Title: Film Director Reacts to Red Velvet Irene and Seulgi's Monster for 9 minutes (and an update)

Hey guys, welcome to Film Director Reacts. If this is your first time here, then welcome. So my name is Paul Leach. I am a director-writer here in Los Angeles, and I actually directed a feature film. So we're looking at these videos from the point of view of a director. And I have an update really quick, some good news. So apparently Dark Horse Entertainment, I don't know if you guys have heard of Dark Horse Comics. They actually have done like Star Wars comics and a whole bunch of other stuff. Um, they currently are doing, I think it's the Umbrella Academy on Netflix. They have a Netflix deal, and they are interested in one of my TV pilots. So I just found out last night. We'll see what's gonna happen. What they want to do is they want to actually turn it into a graphic novel first, and then bring that graphic novel to Netflix. So it's sort of a long process in the way they do things, but it'd be super cool. I could have a graphic novel out first. Beginning stages. Don't tell anyone. It's a secret. but it's good news. So hopefully the graphic novel will be out and then in a year hopefully Netflix will want to pick it up. Anyways, this is Irene and Seulgi Monster. I've had a lot of requests from you guys for this and I think this is Red Velvet. I think one of these girls is supposedly like the standard of beauty in kpop, I think someone said. I'm not sure which one it is. Let's check this out. And action.
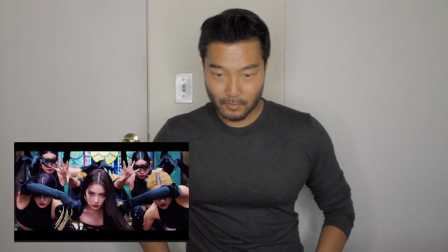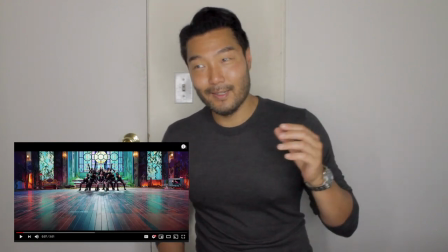I really like that distorted, it's either a horn or somebody's voice.
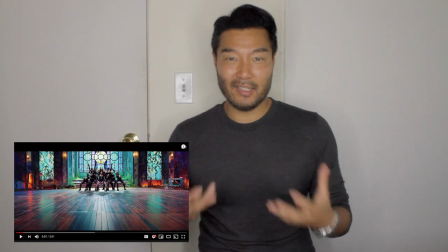It's very brassy sounding. It sounds very old-fashioned, kind of like 1920s movie theater sounding, so it already gives it kind of that creepy sound,
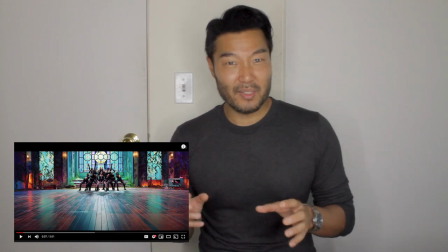kind of like you'd have in sort of like creepy movies, that kind of old-fashioned staticky record,
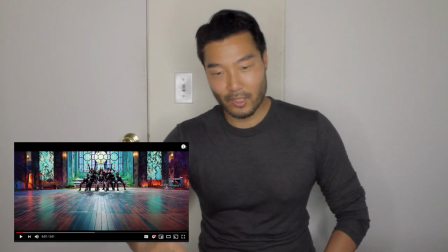brassy horn sound or vocal sound that's distorted. So it kind of sets the tone for this.
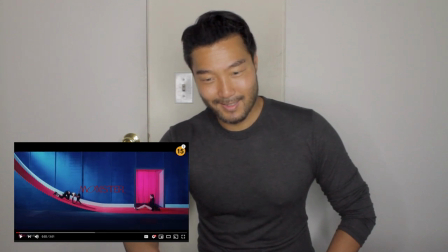Let's go back a little bit. It's a cool, cool thing. Cool set.
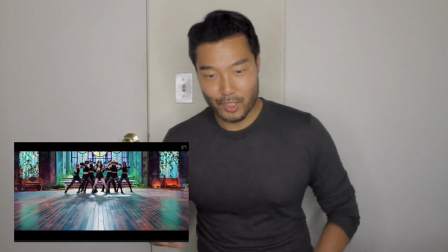I'm not really sure which one is which guys. You'll have to let me know which girl is who.
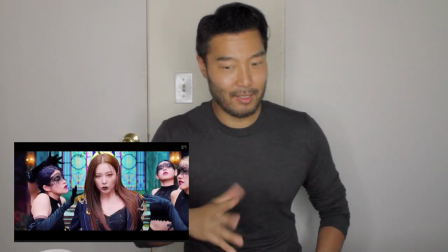Dutch angles. Showing things is off. I think things are off. Really good depth behind here.
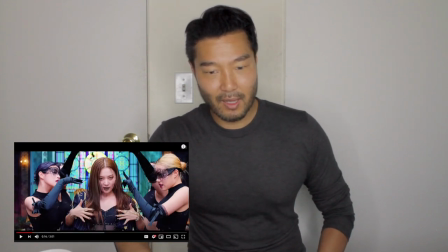Yes you notice that creates a lot of depth behind her.
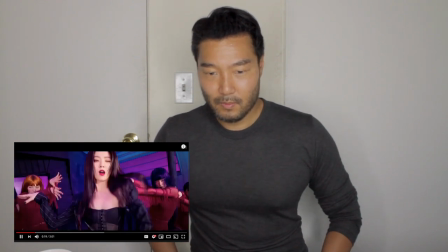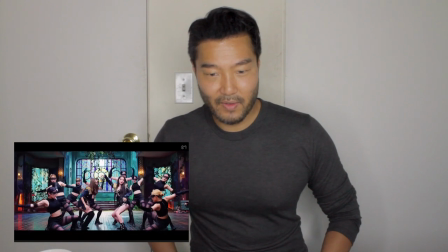and there's a lot of really fast cuts in the beginning here.
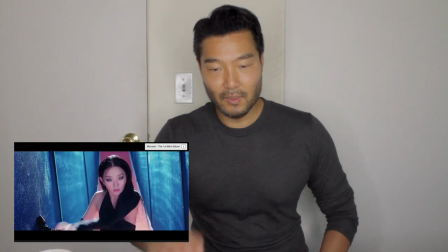it's a cool set. the lighting in the background is beautiful. it's very different though. you notice how the lighting is different here as
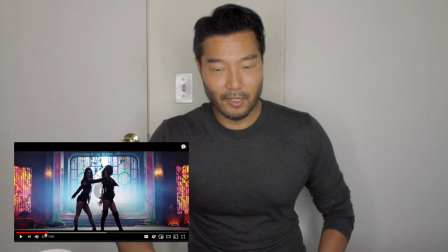opposed to here.
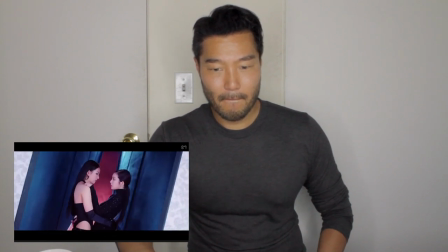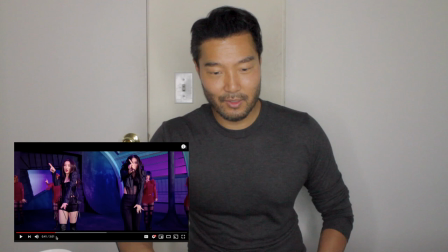a lot of dutch angles. do you guys notice all those dutch angles where everything's off.
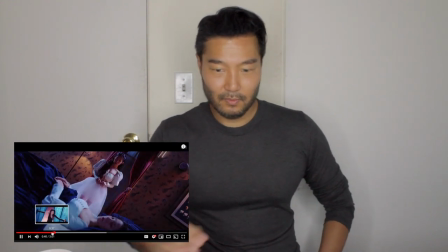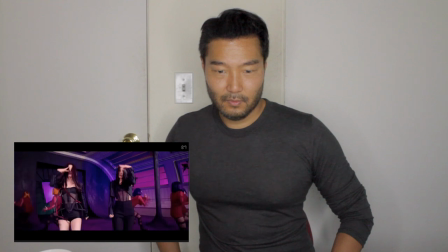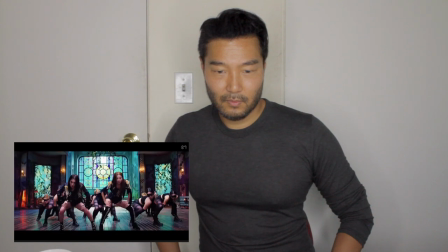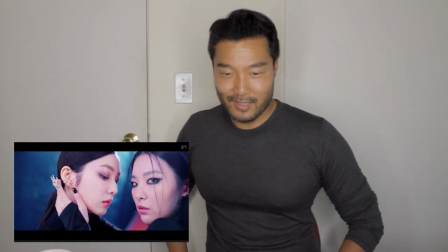yeah there's that uh that kind of 1920s staticky dirty distortion.
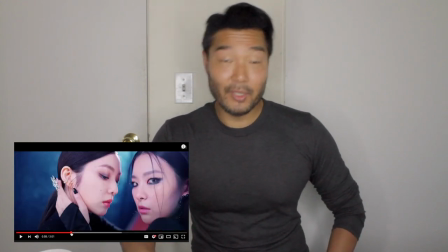so really quickly um i know i don't talk too much about music but one thing i really appreciate about this is that there was an actual chorus with a melody
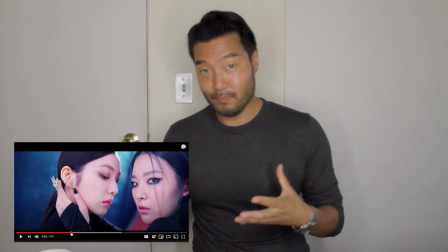and then they're like i'm a little monster which is sort of we talked sort of functionally there's strings which is sort of melodic
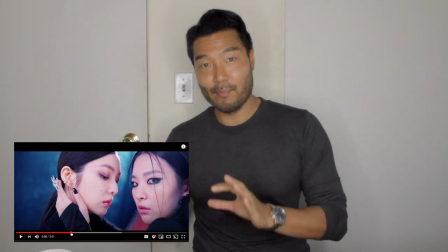and then there's sort of like the spoken chanting stuff which is more like brass so it already gives it a little bit of texture in the chorus.
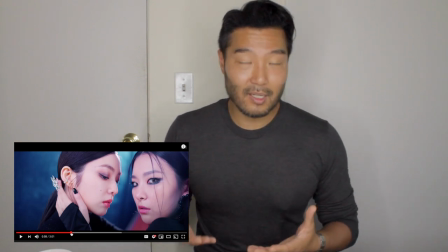So when you want a good chorus, you always need that string-type melody sound.
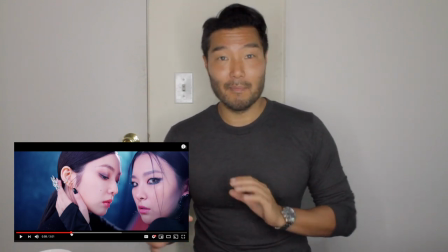You need that hook. And then to make it even more interesting, you throw in some texture like the spoken words or the rap and the brassiness.